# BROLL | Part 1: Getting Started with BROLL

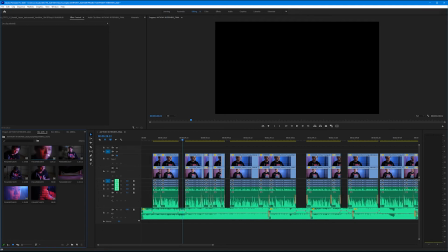(8:23)
I want to find a shot where Anthony is kind of forlorn. I think this shot here where it kind of blurs in and out. Let's double click Pana 5065.mov.
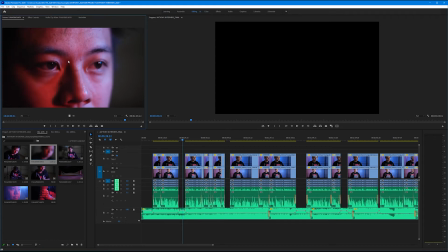(8:35)
Let's double click that into our source monitor. Good shots of his eyes, which are always very personal, but it's too close up.
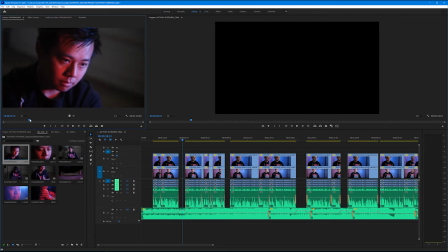(8:43)
Let's double click the Pana 5064, the clip before it. It goes from out of focus to in focus. Let's do this one. Let's start this shot right as it's out of focus. I'm going to hit I on my keyboard to set my in.
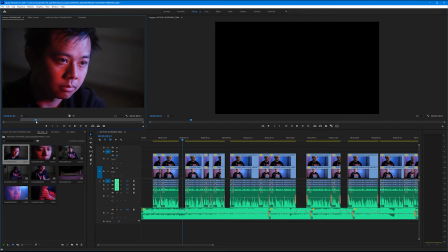(8:59)
And let's move this right to where it starts to go out of focus again, right about here. And I'll set O for my out. Let's drag our playhead then to where we want this to start.
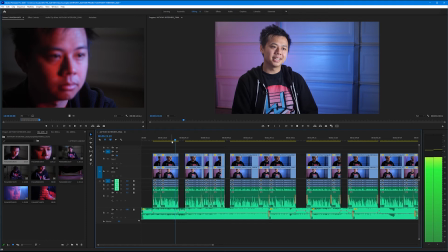(9:13)
Right here, where he starts to say, "Who am I?" Now let's make sure we're patching this correctly. Right now I have this patching to V1. That's not what I want. I want to patch this to V3. That way V3 can become our B-roll track. And I'm going to hit period on the keyboard to overwrite this space with my B-roll clip.
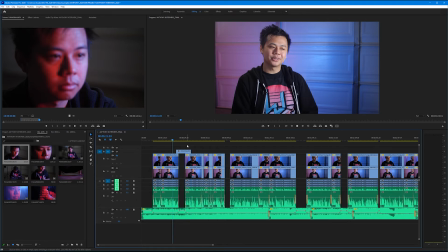(9:31)
Now we can see it covers that gap perfectly.
Let's give it a watch. 20 pounds, 30 pounds over my normal weight, and I'm just like, who am I?
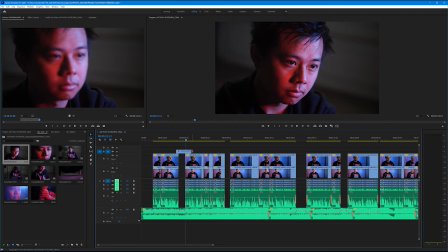(9:44) My first experience.
It's kind of nice. Now I think I kind of want him to be looking up a bit sooner.
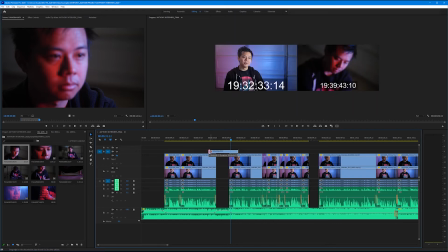(9:52)
So I'm going to drag this over a little bit, trim away some of the beginning slow motion part,
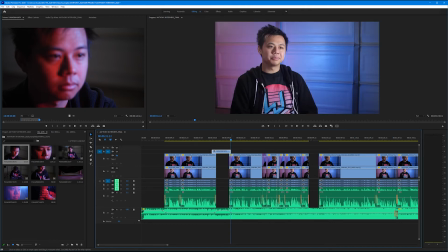(9:58)
and then trim the end right to where his next segment starts. Let's watch that one more time.
My normal weight, and I'm just like, who am I?
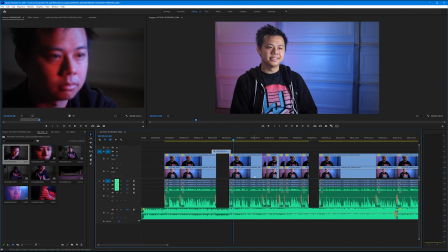(10:11) My first experience of...
It's nice. Now it feels kind of by itself. As a general rule of thumb, we don't want to have singular B-roll shots hanging out by themselves. You should always have them at least in pairs.
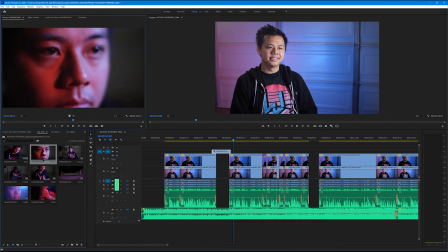(10:27)
And so we have now kind of a matching tight shot here that will double click into our source panel and then find a good spot to bring it in.
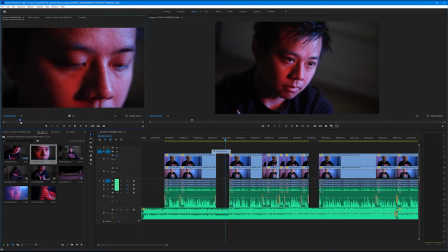(10:36)
I like right about here where he starts to look up. So I'm going to mark my in when he's looking down and come right to the part where he's looking up a little bit and then mark my out point.
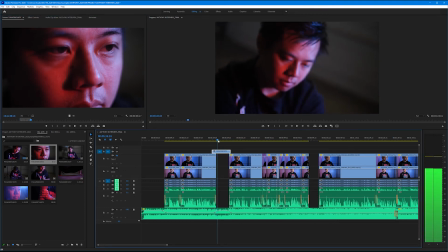(10:48)
And then I'm going to find that point in the B-roll when he starts to look up, right about there. And I'm going to overwrite this, hitting period on my keyboard, and let's check this out now.
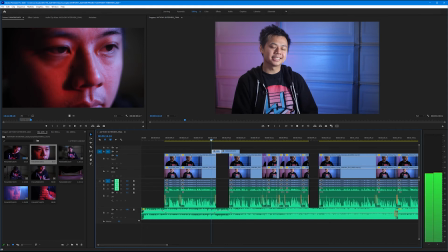(10:58) And I'm just like, who am I?
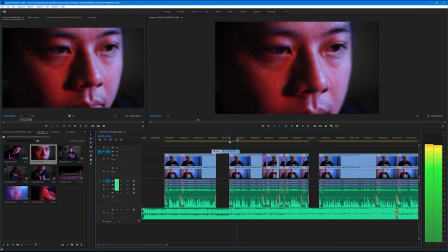(11:05) My first experience of dancing was at a high school pep rally.
Good, let's tighten that up a little bit.
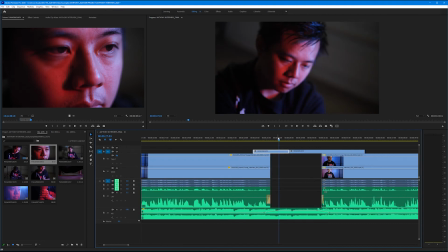(11:12)
First of all, there's a beat here we could capitalize on. There's a snare beat right here.
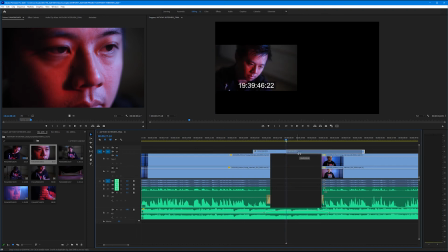(11:18)
You can see that in the waveform. And so if we tighten this up and drag it over, that way the cut happens right on the snare.
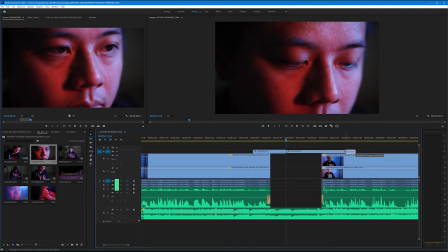(11:25)
I'm going to go ahead and retime this too to where he's looking up just a little bit faster so it doesn't eat too much into the next segment.
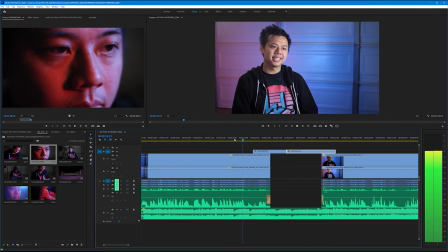(11:34)
Let's play it back.
Over my normal weight, and I'm just like, who am I? My first experience of dancing.
Yeah, it feels really good. We capitalize on that beat, and now we move into the next segment.
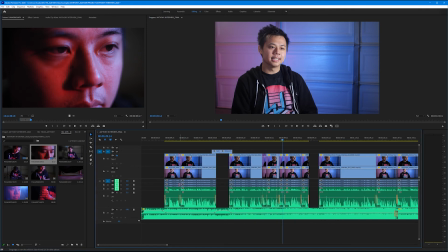(11:52)
Now we have this cut here in his first segment, and we might be tempted to use B-roll to cover every single cut, but we don't have to, and there's a reason.
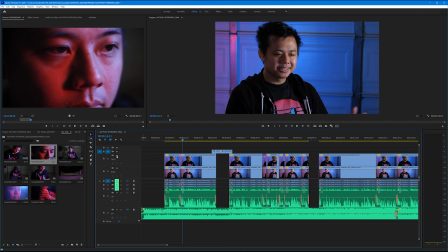(12:03)
We filmed this with 2 cameras, which means we can use this second angle as a way of hiding cuts as well. Check it out. I'm going to turn the eyeball back on for my second angle.
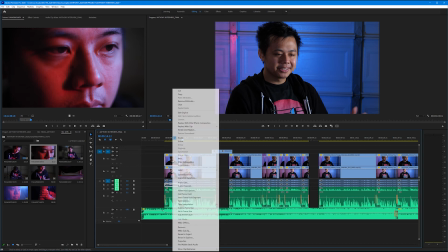(12:16)
I'm going to click on this first tight shot. I'm going to right click it and I'm going to unenable it by clicking enable.
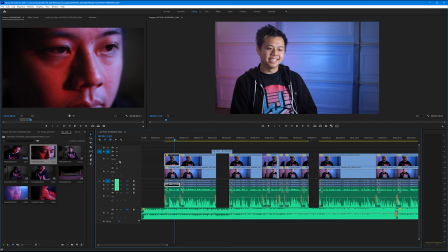(12:26)
That effectively turns that off without turning the eyeball off for the entire track.